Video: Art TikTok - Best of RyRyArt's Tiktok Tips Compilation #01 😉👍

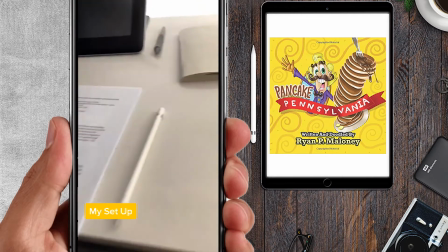3:49 Quick look at an Illustrator and animation setup. iPad Pro with a pencil, Cintiq, Wacom with a pen, storyboard book,
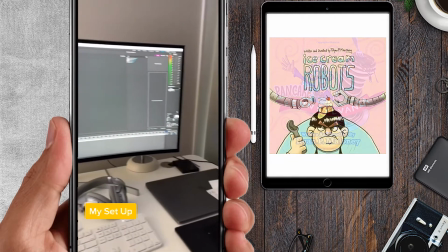3:59 widescreen, LG, MacBook Pro,
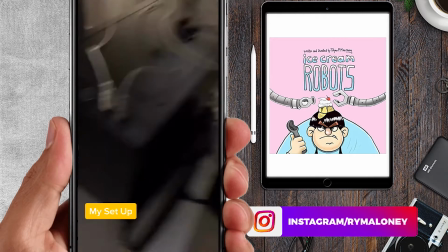4:04 tablet, keyboard, Bose, T, custom PC made by these dudes. Animation breakdown, I'll tell you a little bit about animating Ariana Grande in the Boys Like You music video.
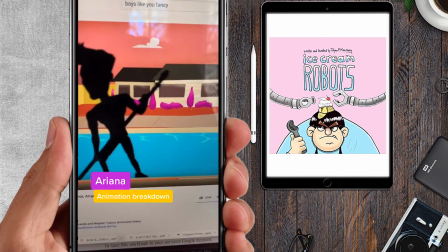4:19 I made this video using Flash and After Effects. My characters are animated in Flash and they're imported into After Effects. In this scene, I wanted to do a combination of Ariana squirting whipped cream onto cherry pie, frame by frame, hand-drawn animation mixed with choppy character animations.
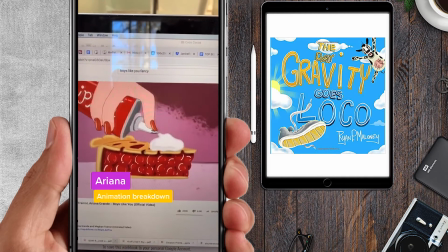4:35 I wanted her eyes to blink to the music and the whipped cream to come out slowly and back to choppy character animation.
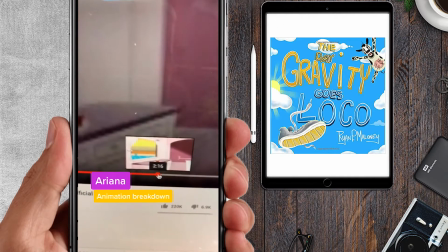4:44 Story-wise, this was a simple way to cover 20 seconds of the video without getting too complicated. When you're making an animated video, I recommend thinking about the story for a very long time and then doing rough storyboard thumbnails and listening to the music at the same time to make sure that it's all going to work out.
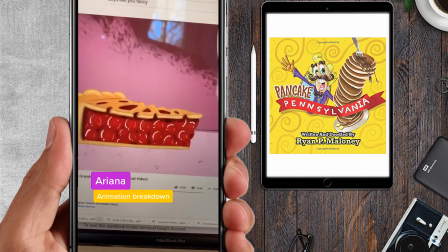5:02 This allows you to prioritize which shots you're going to put your budget and time into. Here's how to set up a character in Adobe Animator.
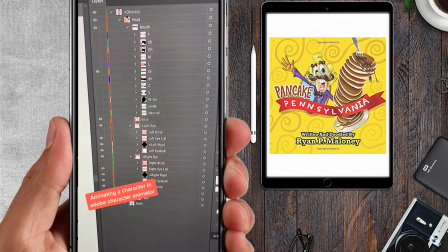5:10 Set up your character in Adobe Illustrator and name all of your files just like the way they're named in the templates you can download from Adobe Character Animator website.
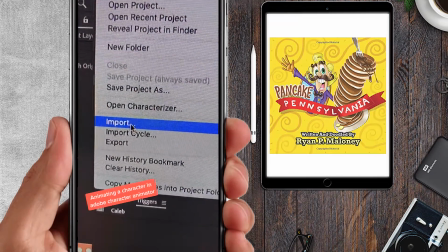5:20 Then launch Adobe Character Animator. Import your character. This is your character comp where you will adjust your character.
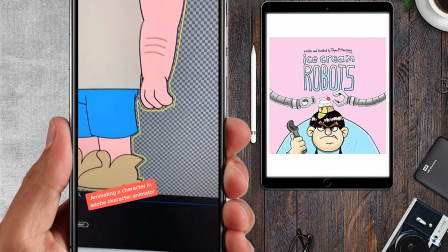5:27 Set pivot points for the bottom of the head and the bottom of the body so your character's body stays still but its head can still move.
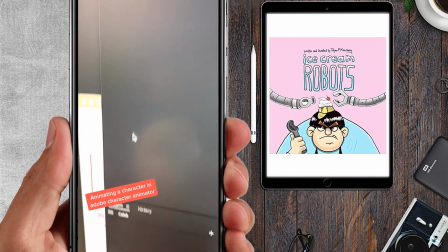5:34 Select your character and create a scene by pressing this button.
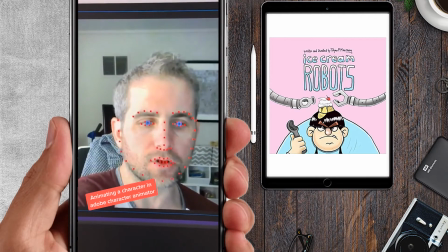5:40 Now your character is all set up. You'll just want to have your camera record your face by setting a pose. Hit record and start animating. Here's how to key your body poses in Adobe Character Animator.
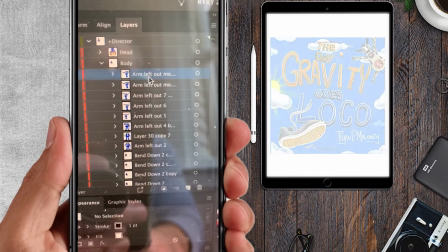5:56 When you're building your character in Adobe Illustrator, put each pose on its own sublayer within a main body layer.
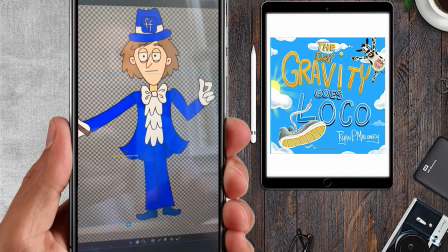6:05 Import your character into Adobe Character Animator,
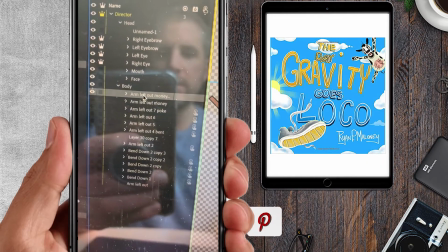6:08 and you can drag these sublayers right into the body triggers.
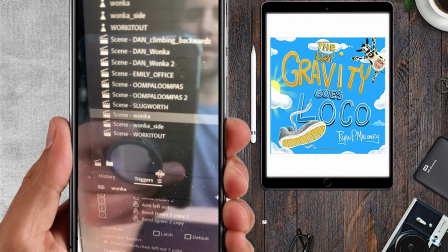6:15 Then you can link that pose to any key you want. Then when you create a scene with your character, as you're recording, you just hit keys
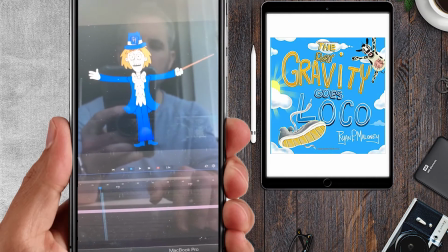6:26 and your character will move. Saves a ton of time.
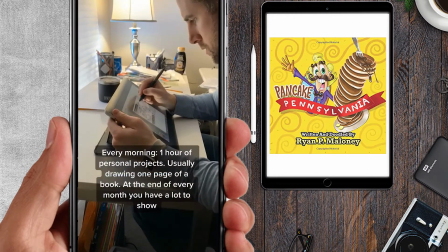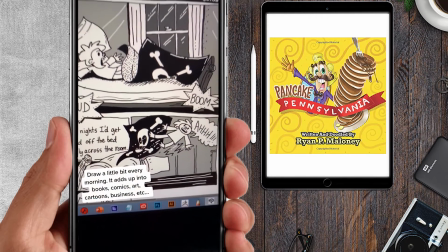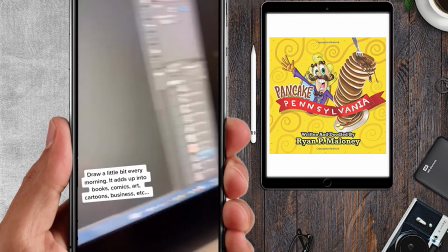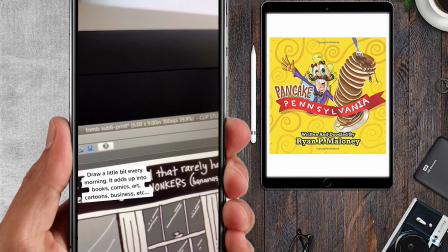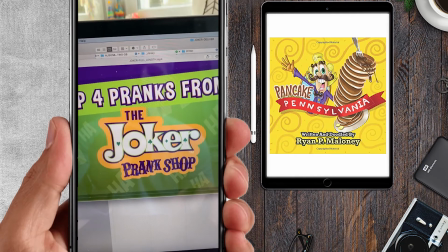6:50 Here's a quick look at a toy promo I just shot. It's called the Joker Prank Shop at Walmart. And we set up these scenes to show the pranks being played out.
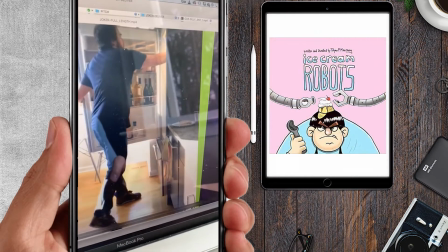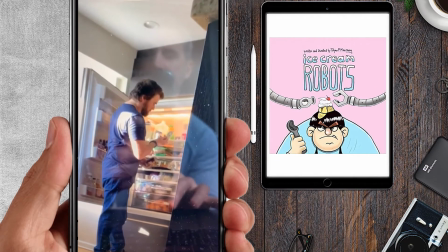7:05 To end each scene, I did this comic freeze effect.
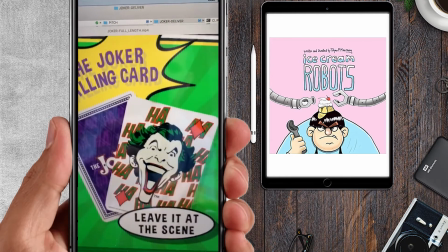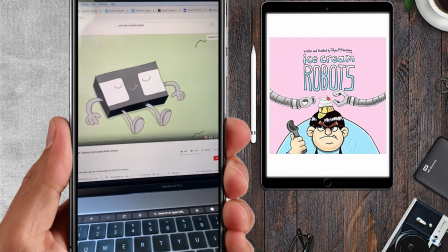7:15 Here's a look at a music video for Owl City I made for the Unbelievable music video featuring Hanson.
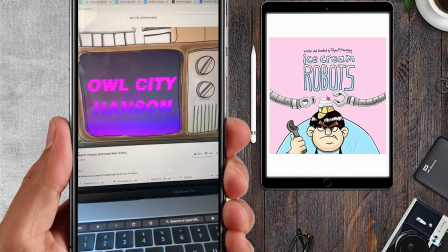7:21 This is a combination of hand-drawn animation and composited animation in After Effects.
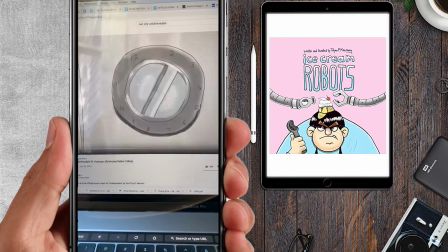7:28 The idea just came from the music, listening to the music over and over,
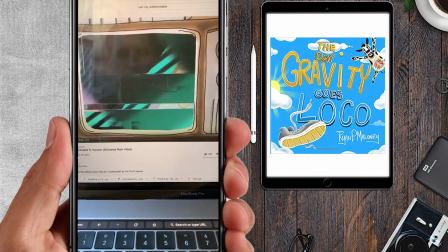7:32 and then eventually developing this character of a VHS tape to tell the nostalgic story.
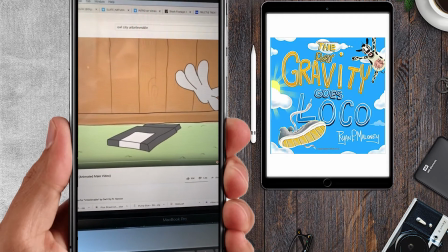7:39 It was super fun piecing together this story with all the things from my childhood, like Nintendo video games.
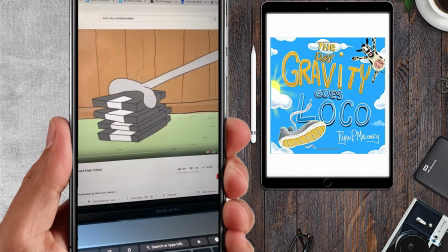7:45 This scene was pretty fun to draw.